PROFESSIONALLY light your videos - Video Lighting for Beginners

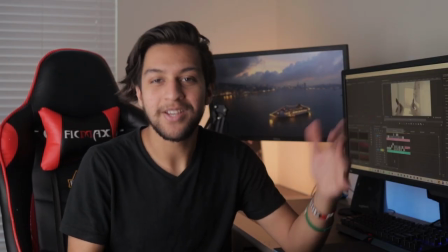Hey, what's up guys? Welcome back to the channel and today we're gonna be talking about this with only three lights We can get this incredible look so stay tuned Okay, before I start there is one rule to lighting that I follow and that is set your camera before you set the light You want to avoid setting your lights first and then having to find the iddiest bittiest smallest spot for your camera to fit And then someone knocking it over and it crashing and dying and you can let's avoid that let's not do that overall just set the camera first then we'll work on the lighting now that that's out of the way let's talk about actually lighting your scene the first thing you want to remember is light your subject first if there were a second rule don't be fooled there's not a second rule but if there were to be a second rule it would be light your subject talent actor actress first and then light your background the main light that we use for your subject is called the key light.
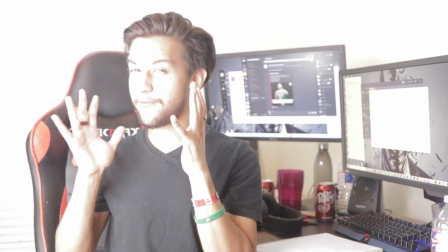So let's go ahead and turn this key light on and see what that looks like. So I've turned the key light on but it's very bright so let's drop down the ISO to get a cleaner image.
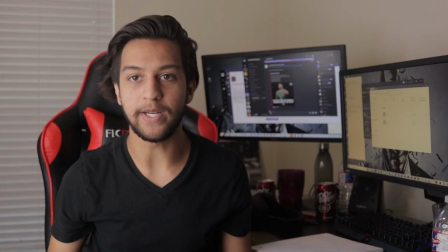1250 all the way down to 125. That already looks like a cleaner image.
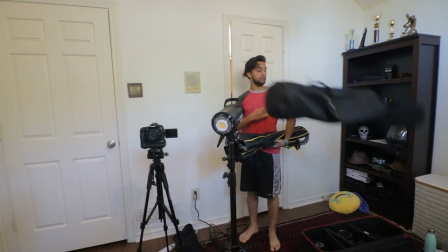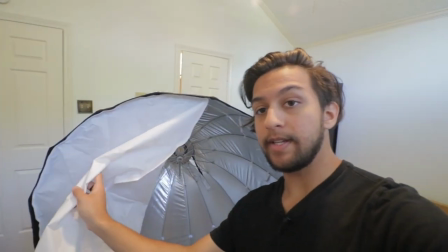Okay that took a second but I finally got the softbox set up and you can see I do have this thin layer of diffusion on it.
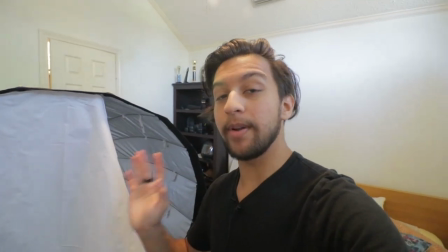This light is very very bright and when you just have the light,
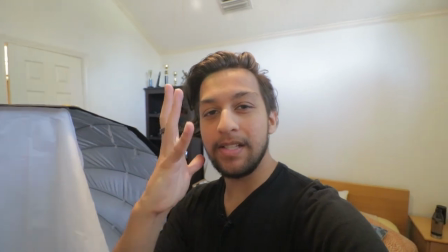it is too harsh on your face So we're gonna add this thin layer of diffusion to make it nice and soft and creamy around your face Before we move on you also want to turn off your room lights.
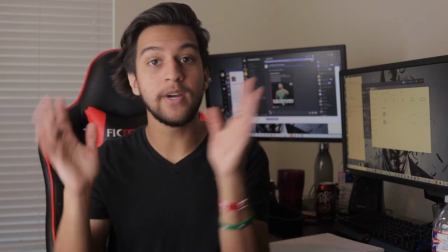They're not very flattering Just just get rid of them If you have these lights lighting you you don't need the room lights at all If you only have one light set up,
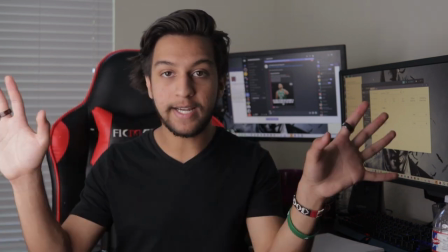this would be it You would have one bright light a nice diffusion to get that soft lighting across your face and
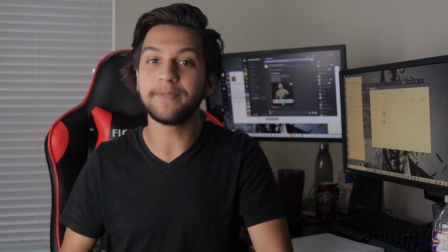you're done you're set but if you want to move on keep watching okay now that we have the key light
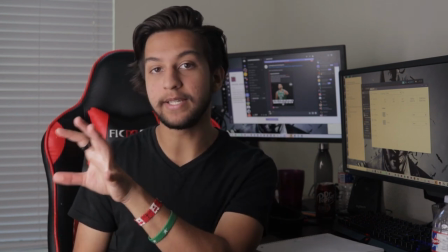set up we can move on to the background color of light that you're getting from the key light is gonna be very similar to what you'll get at around 9 a.m. maybe
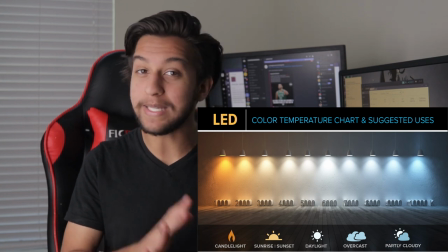2 p.m.
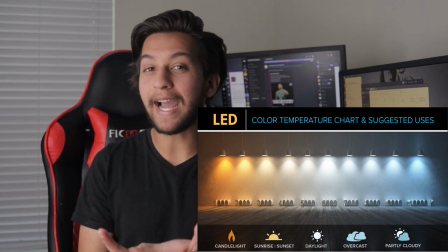that afternoon ish light lights that you get from the background is gonna be that golden hour that very orangey type color for lighting I'm gonna use
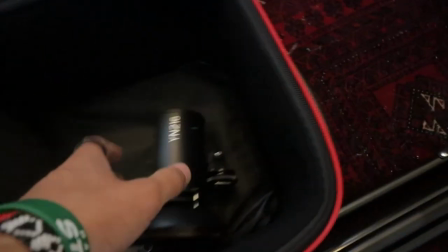a Godox SL60W and the Yagnuo YN216 on the Yagnuo I do have this filter right here attached to it to give it that warmer look. As the Godox SL60W gives out about 5,600 Kelvin, this will give about 3,200 Kelvin, and it'll give that good dynamic between colors.
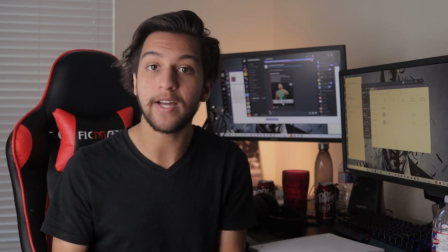Okay, great. We have a light in the background. It's nice and warm. It's not too intrusive, not too bright. We dimmed it just enough to where it looks great.
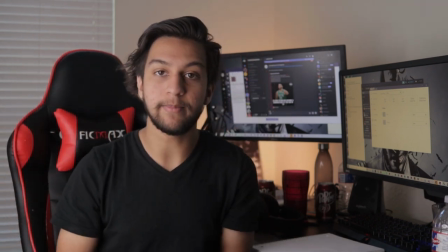And we have a nice soft light coming here. It's very bright and illuminating my face. So I feel like we can add one more light.
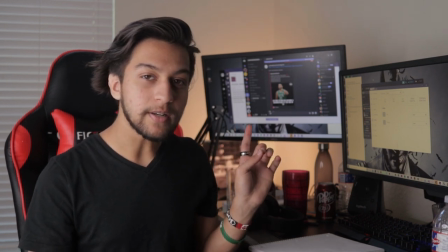The color in the background is orange, and orange and teal are contrasty colors.
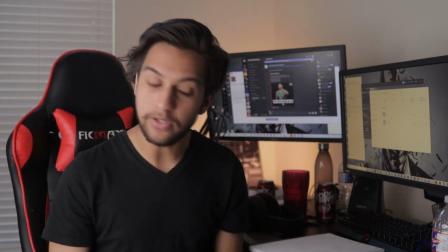It'll give a very nice, a very clean look. So let's turn on the teal light that I've got right here.
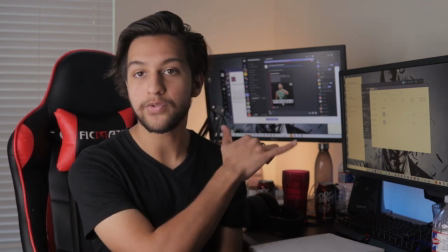Look at that. That looks incredible. You have contrasty colors right here. You have a nice light coming this way.
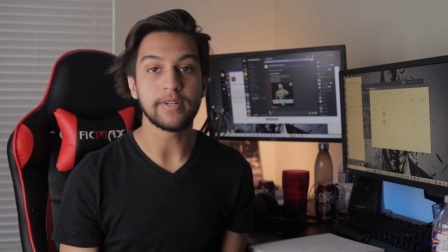It's a very good dynamic.
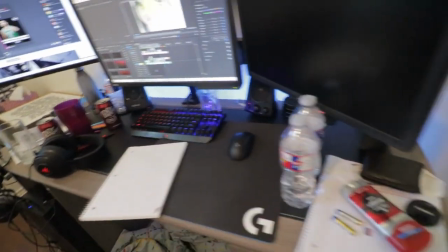The next form of lighting that I have is going to be these LEDs that I've got hooked up on the back of my computer. If you don't have LEDs like I do right here, you can use a second Yagnuo light. These guys come in a kit and you can just shine that same light with a blue filter, which they do have. Where is it? Haha! They do have a blue filter that you can also throw on top and you can just shine it across this wall here.
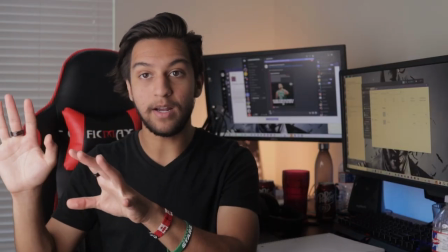And that's it for your one light setup and the two others that you have.
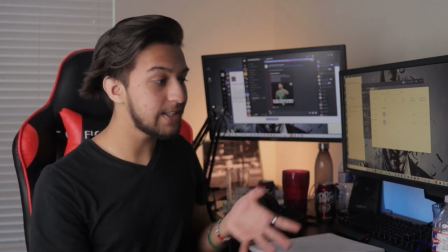We don't count those lights, okay? Those don't count as lights. You can literally take your flash and just throw it on the wall.